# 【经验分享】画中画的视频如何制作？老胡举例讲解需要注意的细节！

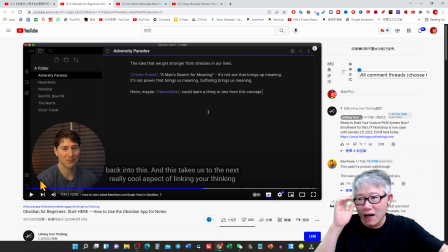[12:12]
所以我们有一个同学做节目他也是用这种圆圈的头像然后圆圈几乎就盖着头和下巴然后观众就评论讲这是一个机器人吗是个活人还是个机器人
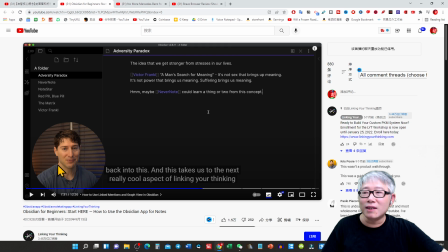[12:27]
观众为什么会有这种印象就是因为打光是一个强光平面的这种感觉然后他看不见任何身体的语言只看见嘴巴在动怎么嘴巴在动观众就会有这个疑问但是你这个人出镜
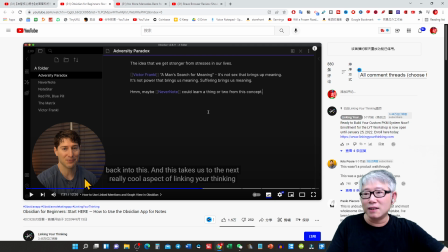[12:43]
哪怕不像我这样的能看见双手像他这样的整个的身体的语言也是足够的丰富所以像他这样的一个比例这样一个构图是恰当的它就是身体稍微车动一下子它也不会讲这个头顶会移出外面去所以你很舒适
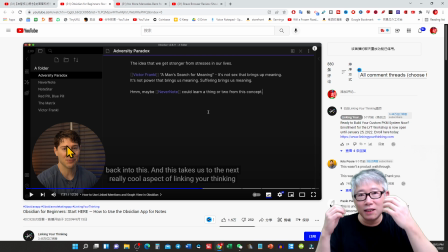[13:03]
能够看到它的表情能看清楚它的五官你看到它的一些身体的肢体的语言它的头部所在操作过程当中的指向性
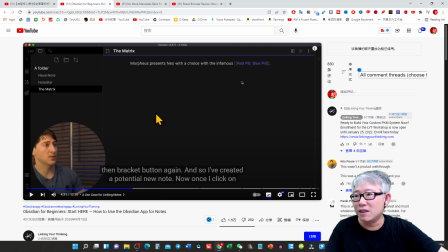[13:14]
也是非常明显的包括像这个样子你也不会觉得不安好还有一点我给大家看一下这个画面有一些问题
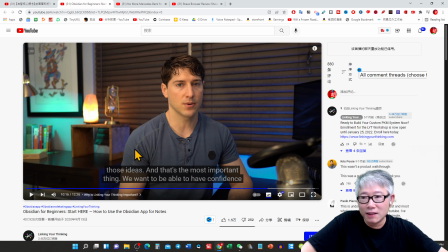[13:30]
注意看他的身体的指向性他是往这个方向他身体是偏向这个方向的但是他人是在这个画面的右半边所以他这个指向性有问题他应该把这个相机往这边挪
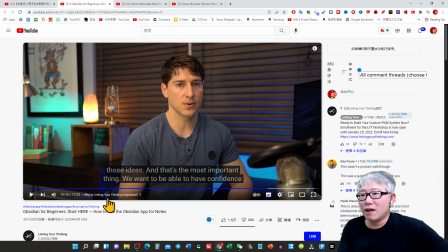[13:47]
整个的应该像这个位置移过来身体朝这个方向这个人就是要做到中线的偏左这个画面就匀秤了而它现在是背后的背面的空间大于这一边
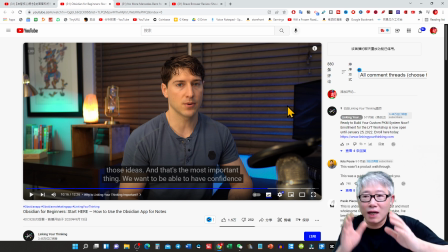[14:05]
虽然不是很大差别不是很大但是这也是从一个构图的原则来讲它这个地方是一个小小的错误在这地方不是非常重要
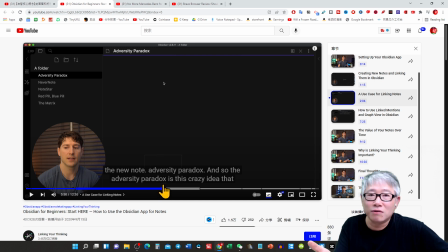[14:17]
因为它大量的画面的时间是这种构图这个就非常好我在这个地方讲这个问题是因为有很多人
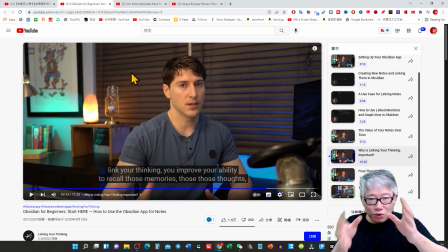[14:26]
不注意构图的时候他整个出镜节目就会出现这样的失衡
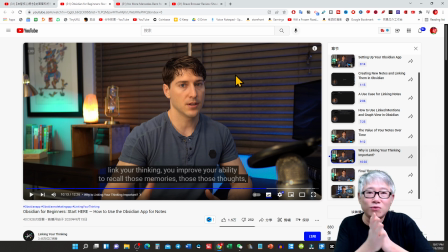[14:32]
这样一个情况或者有的新手他在拍摄的时候就是讲老虎我看不见自己我拍的时候就是歪的那非常容易你就在后期的时候进行裁剪的时候你就从这地方开始裁剪然后裁到这个地方这边全部保留那么人就会在整个的画面的
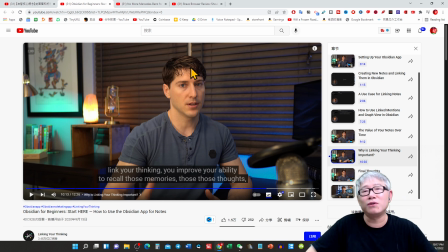[14:49]
偏左边一点这样就匀成了这种感觉你去看两人对话进行采访的所有的构图全都是个这样的进行操作所以这个你看就是一些细节的地方你怎么样使得你的画面能够精致
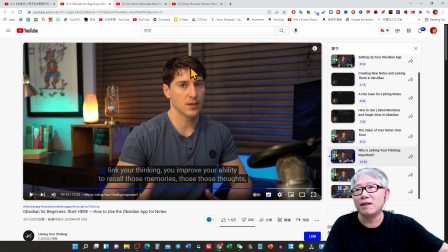[15:07]
能够充满的美感不太有那种突兀所以结合我前面讲的虽然你要在技术上追求简单但是一些重大的原则你还是要有清醒的这种认知
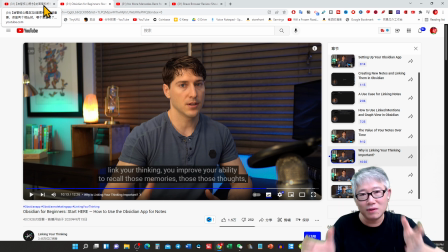[15:24]
要能够坚守它这样整个这个节目观众看起来就是好看
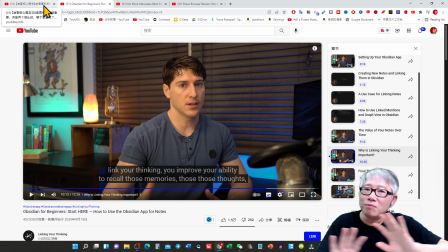[15:30]
就是没有违和的感觉但是观众他不知道所有这一些构图的原则
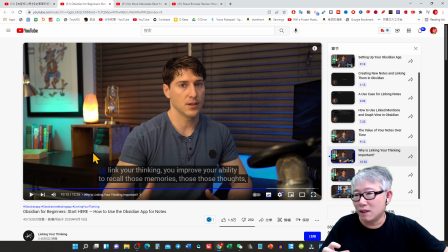[15:36]
或者设计或者是头像究竟有多大应该如何来设计
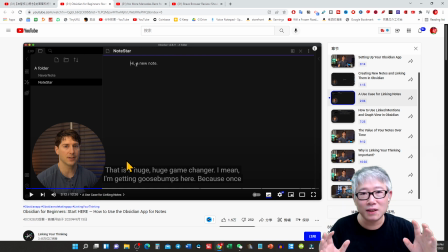[15:41]
他不需要知道这些概念观众就讲你这东西好看我以前多次讲过你拍出来你就有自然的美感然后讲老胡你这个蒙太奇用的很好然后我讲什么蒙太奇是什么这个才是真正的学习真正的高端位
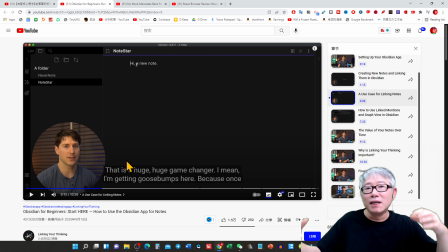[15:58]
并不是讲我知道蒙太奇一大堆概念来然后用的又不好这就是问题这就是学习学反了应该先从实践从掌握它你不需要知道那些大词你不需要知道那些概念你不需要知道那些定义你只是讲我怎么样能够有